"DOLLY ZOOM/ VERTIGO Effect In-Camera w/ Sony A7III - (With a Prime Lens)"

Today I'm going to show you how to do the famous Dolly Zoom effect in camera using the Sony A7iii. Welcome back to another Quick Tip Tuesdays. My name is Camilo. Today is going to be quite a fun one that we're going to do. If you're not new to filmmaking, you probably have heard of the Dolly Zoom effect.
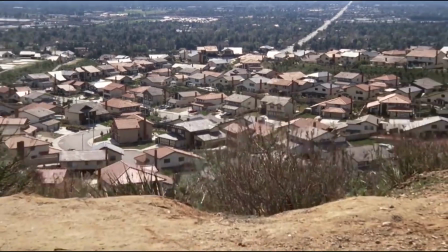[0:19]
It was made very famous in the film Jaws, where basically the camera pulls back on a dolly and then it zooms, hence the name.
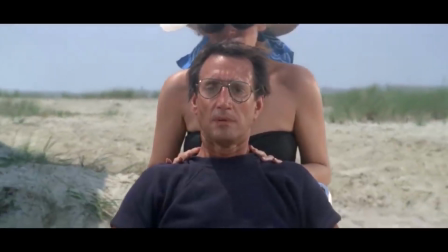[0:25]
And you get a really cool effect where the kind of background gets really big, it kind of comes close to the subject and it's very dramatic and it actually looks really cool. There are a few ways to do this, but you need quite a big crew in most cases. You need someone to actually pull the camera, you need someone to actually zoom the lens. If you're doing it by yourself, it's going to be quite hard to keep the camera steady, especially because you have to keep the subject right in the middle of the frame, which kind of makes it very difficult. However, with a feature that the Sony A7iii has, which is clear image zoom, this can be done in camera. So clear image zoom basically allows the 6K sensor of the Sony A7iii to be used to zoom in more digitally without any sacrifice in quality, which is brilliant.
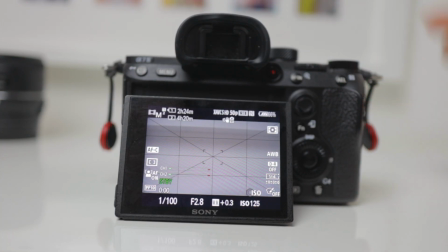[1:08]
Okay, so to actually set this on your Sony A7iii, you firstly have to set a custom button to access this feature.
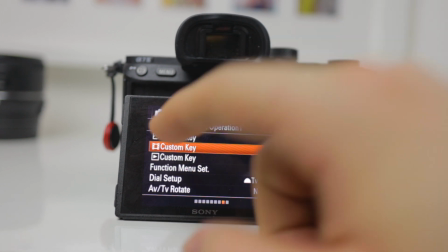[1:14]
To do this, you would go to the menu, and then you go to the second menu, and the second to last one of the second menu,
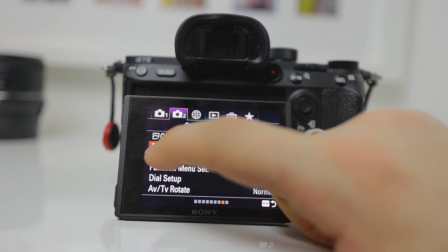[1:20]
and you would click the custom key option that has the video icon on the side,
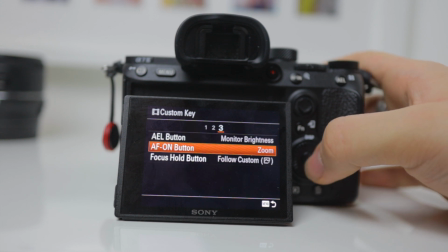[1:25]
and you can choose whichever one you want. So yeah, I chose the AF1 button and I clicked it, and then I went to page 12 out of 18
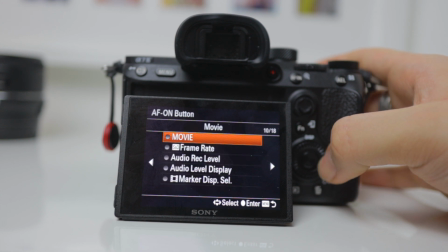[1:32]
and I found the option which is zoom, which gives you your clear image zoom.
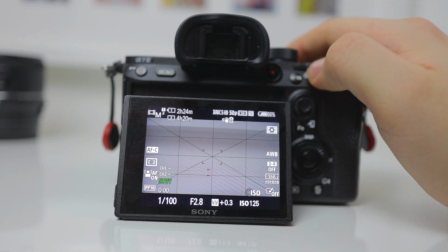[1:37]
Half press the shutter to go back to the main menu, and now when you press whatever button you selected, I get my clear image zoom.
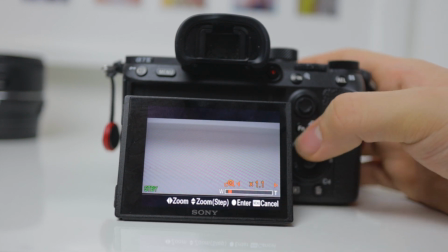[1:44]
But when you rotate the wheel, it kind of jumps in 0.1 steps like this, you see.
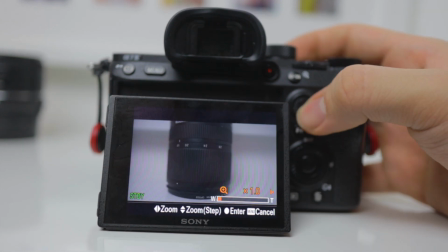[1:48]
But if you use the joystick and you just turn it to the right slowly, it actually zooms in like a digital zoom, which is quite cool.
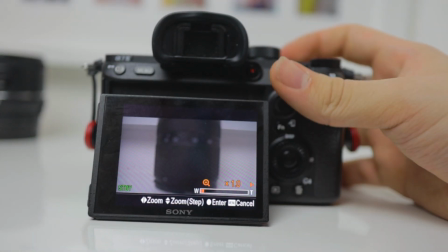[1:57]
If you pull back at the right pace, it allows you to do the effect. Let's actually look at some examples using the actual effect.
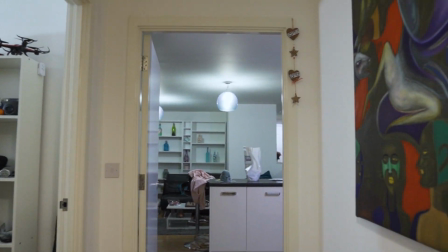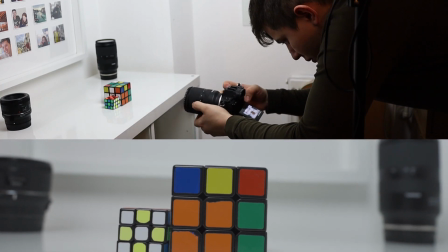[2:13]
So with these kind of things, less is more, moving back by a small distance, and with the zoom effect, I still get quite very good results.
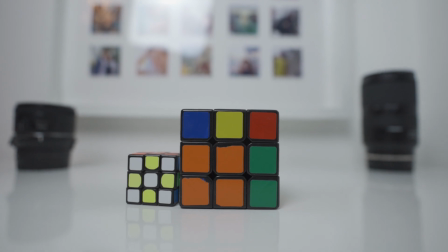[2:20]
One of the things I learned in this specific example was that because the background was quite plain, you didn't really see the effect come into place.
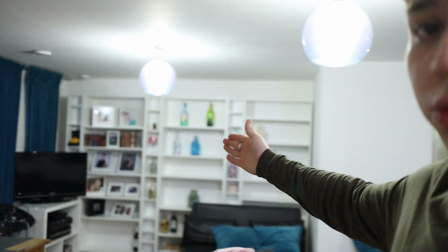[2:27]
But now we're in the living room and we have quite a distance between here and the wall, and we're going to use my trusty Rubik's Cube
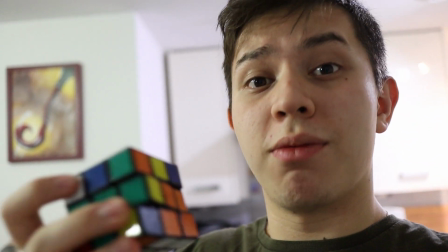[2:35]
to do the same effect, and hopefully, because we have more of a separation, we get a nicer effect.
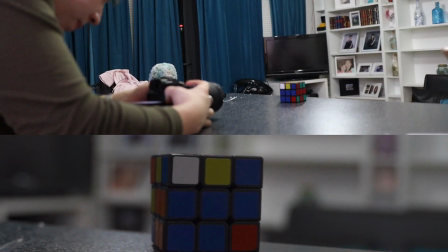[2:40]
I also found that using a wide angle lens gave a better effect, and I think it's because you're very wide,
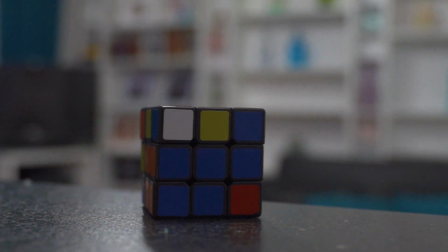[2:46]
so the effect of actually zooming in and kind of taking away the warping and distortion that you get from the wide angle lens was more of a dramatic effect. This is quite a very cool tip, and I'm sure you guys can think of crazy ways to actually implement this. So I want to say a big welcome to everyone that has just joined the channel. We're at 279 subscribers, which is actually crazy. I didn't think we'd ever get here. One of my New Year's resolutions was to do 3 videos a month. I'll see if that's possible. I'll do my best, and I hope you enjoyed this quick tip on a Tuesday, because it's a Tuesday. And be sure to follow us on Instagram at DKD21 Media. There I post some behind the scenes of things that we're doing, and yeah, I'll see you in the next video.